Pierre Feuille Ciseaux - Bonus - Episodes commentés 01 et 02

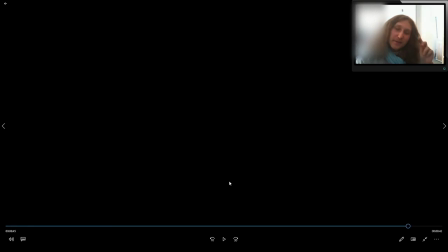Alors, je crois que ça ne fait rire que moi. Les gens, ils sont plutôt interrogatifs. Mais l'idée que ça dure trois plombes, ça me fait marrer, en fait. J'avais même pensé, commencer à faire, genre, défiler un faux générique qui se rétracte tu sais
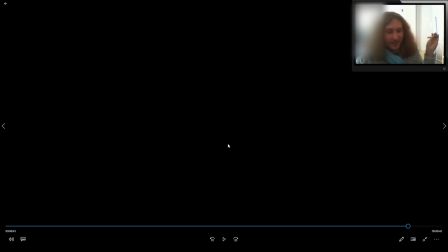mais ça me fait marrer parce que les blagues qui durent 40 secondes selon comment elles sont un truc qui normalement devrait durer 3 secondes qui en dure 40, moi ça me fait rire et c'est d'autant plus drôle que j'ai jamais caché que mon personnage c'était Stéphane parce que ça ce film qui le regarde ce sont tous
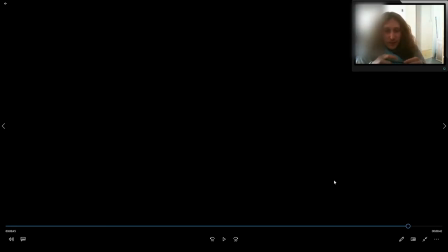ceux qui ont tourné dedans en fait et donc ils savent que c'est moi et en fait le fait que ça dure 3 plombes ça donne aussi ça fait comme si le monteur avait voulu se vanter et c'est moi le monteur, avait voulu se vanter en disant vous avez vu mon personnage, il prend 3 plombs enfin il tient longtemps c'est
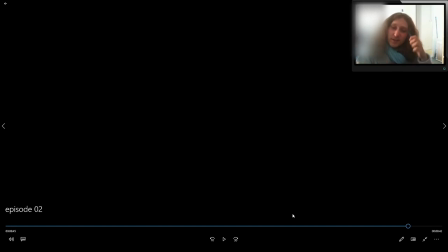l'impression que moi c'est l'idée que je chante là dessus tu vois ça me fait marrer, comme si j'avais voulu me vanter moi même parce que c'est moi qui ai fait le montage en fait
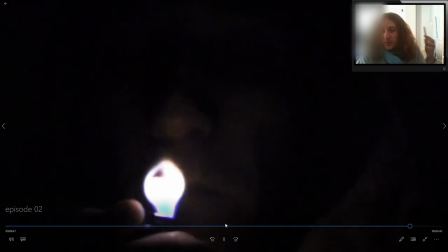et parce que c'est censé durer 5 secondes et ça en dure 40 là la petite blague du
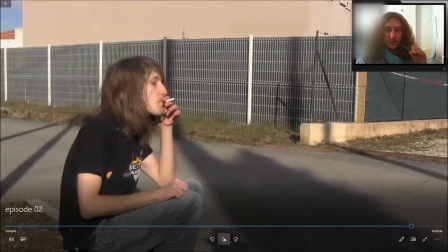genre la clope a Après le sexe, genre il est en obscurité, mais en fait pas du tout il était en extérieur.
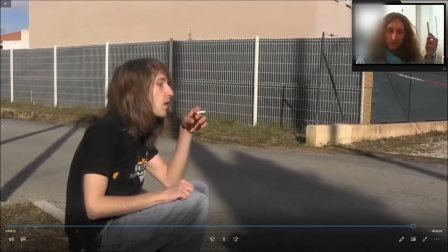Je trouvais ça amusant.
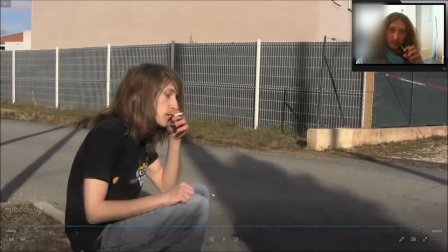Il faisait froid ce jour-là, c'est dingue. Pourquoi je suis aussi peu convert ?
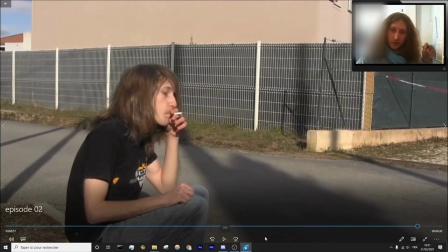Tout simplement parce que la veille, il faisait chaud. Et je voulais être raccord au niveau des vêtements par rapport à la scène d'après.
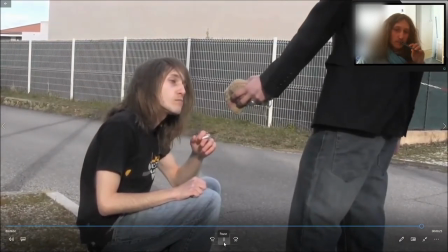Monsieur, nous avons quelques questions à vous poser. Si vous voulez bien enfiler ceci et nous suivre, vous ne comprenez pas.
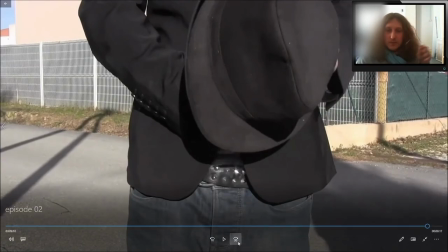Très important, le son dans une oeuvre, il vient pas de recharger,
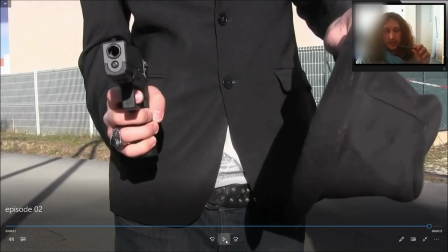mais on a entendu un bruit, et en fait, d'une manière générale, quand on fait un film, dès lors que quelqu'un sort un gun,
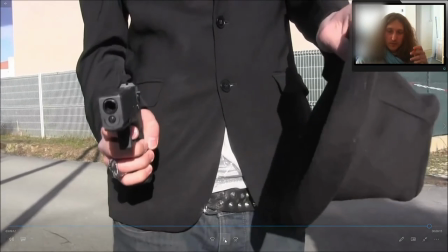il faut ce bruit, ça aide à marquer la présence du gun, tout simplement. Avec la musique qui démarre à ce moment-là, donc ça donne une pression.
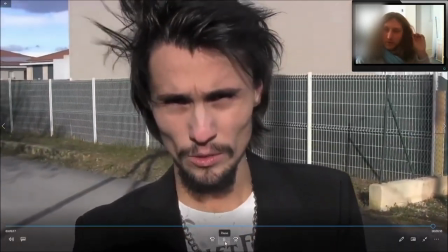Ne vous laissons pas le choix.
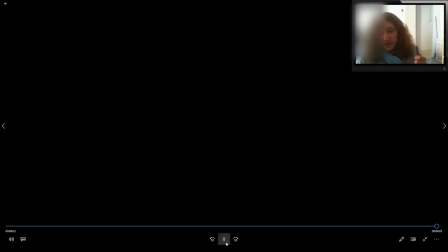Le sourire sadique, le ton grave, première fois qu'on voit son visage, ça donne de l'importance à la scène et au personnage et l'épisode se finit là dessus.
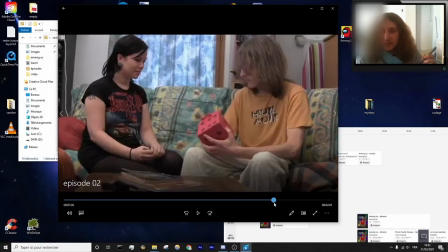Moi je trouve que ce passage il est quand même assez bien réussi. Le seul passage dont j'ai honte c'est toute cette scène.
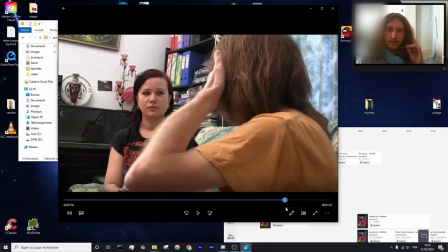Toute cette scène j'en ai honte parce que c'est moi l'acteur en fait. Si j'avais fait ça avec quelqu'un d'autre je me sentirais moins mal à l'aise mais comme c'est moi j'ai du mal.
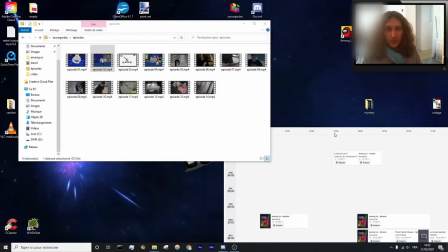Je cringe un petit peu quand je vois ça. Bon En tout cas j'espère que ce live vous a plu Semaine prochaine me meurt On fera sûrement l'épisode 3 et 4 Et puis tous les dimanches ce sera
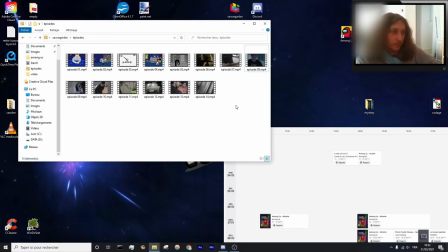Ce sera comme ça Un live où je parlerai du film C'est trop bien Merci ça fait plaisir si ça te plaît Je t'invite à suivre un peu plus haut Le lien que j'ai mis dans le chat C'est la playlist Alors à ce jour il y
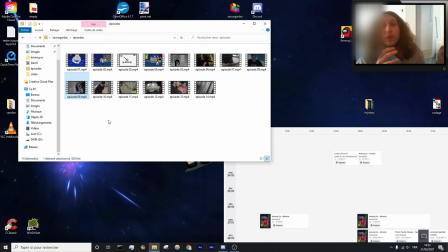a un épisode Tous les dimanches à 15h Et du coup le live est à 15h30 L'épisode il dure 10 minutes Donc en principe vous avez le temps d'aller voir l'épisode Et de venir voir mon live derrière Et le final
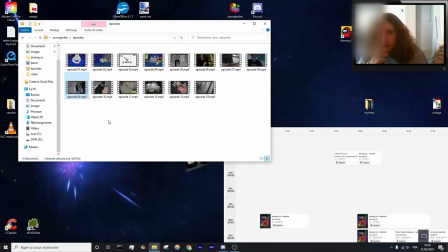Je ne veux pas me vanter Mais en principe il est exceptionnel Plus ça avance Il y a peut-être des épisodes un peu mous Je pense notamment Aux 7, 8 Qui sont un petit peu lents Mais honnêtement à partir du 9 Ils sont tous géniaux C'est génial, génial, génial Plutôt ok,
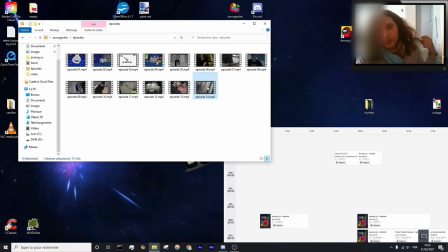exceptionnel le 13ème il est dingue et le 14ème il est plutôt bon pour moi le 13 c'est mon préféré il est absolument dingue il se passe des choses mais c'est fou c'est un point strictement personnel évidemment chacun aura son préféré je pense qu'il y en a beaucoup qui vont préférer l'épisode avec le dessin animé